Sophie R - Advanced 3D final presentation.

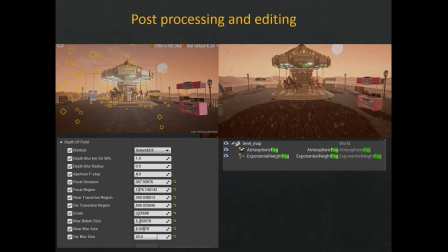486s
I added reflectors into the scene to help reflect the materials, and a light importance volume and a post-processing volume. I also added a particle emitter to the scene to get the dust effect, and had to tweak the settings to achieve the outcome in the video.
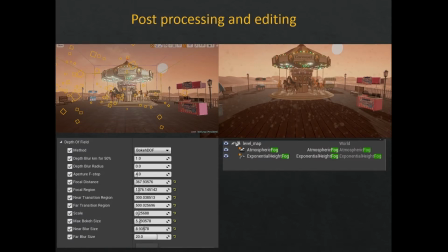502s
The depth of field was more time consuming as I had problems with the effects proven correctly. But after watching tutorials and seeking help from my peers, I was able to get the effects working on the cameras, which added a focal point to my scene.
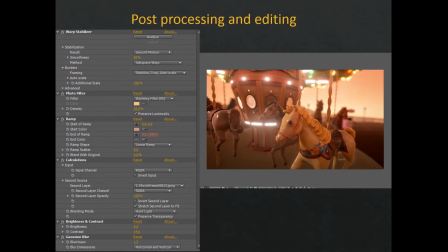516s
I also edited the outcome in After Effects. I used a warm photo filter to enhance the orange and yellow tones. I added a brightness and contrast to improve the look of the video, and added a red gradient to the scene to get the colours more prominent.
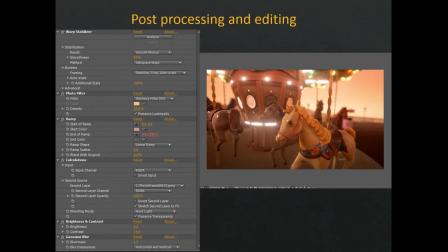531s
I also added a stabilising warp to some shots on the carousel to make the movement more smooth as it was wobbling slightly. I added a Gaussian blur to the scene and masked out the area in the background to apply the blur to.
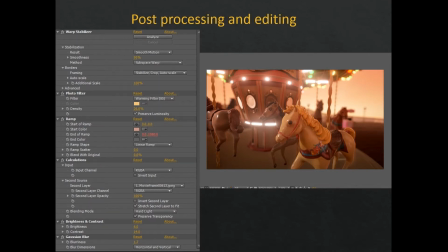546s
This made the depth of field more prominent, and then I lastly added the title page and music. I showed my video to a few peers and questioned them about the music and chose the one that was more favoured.
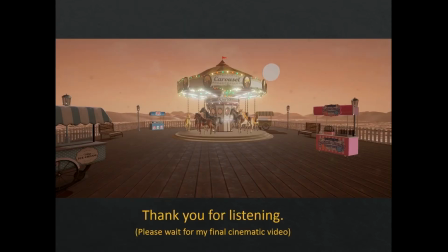560s
Overall, I felt that I achieved the goal I set myself and created an outcome I am proud of. I've learnt a lot through the project, such as sculpting skills, anatomy, animating skills in Year 4, blueprint development, poly paint and texturing techniques, cinematography methods, post-processing effects and time management.
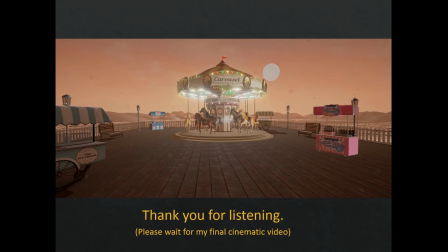580s
I feel that my skills have advanced and I can use what I have learnt for future projects and development. Thank you for listening, and please wait for my final cinematic to play.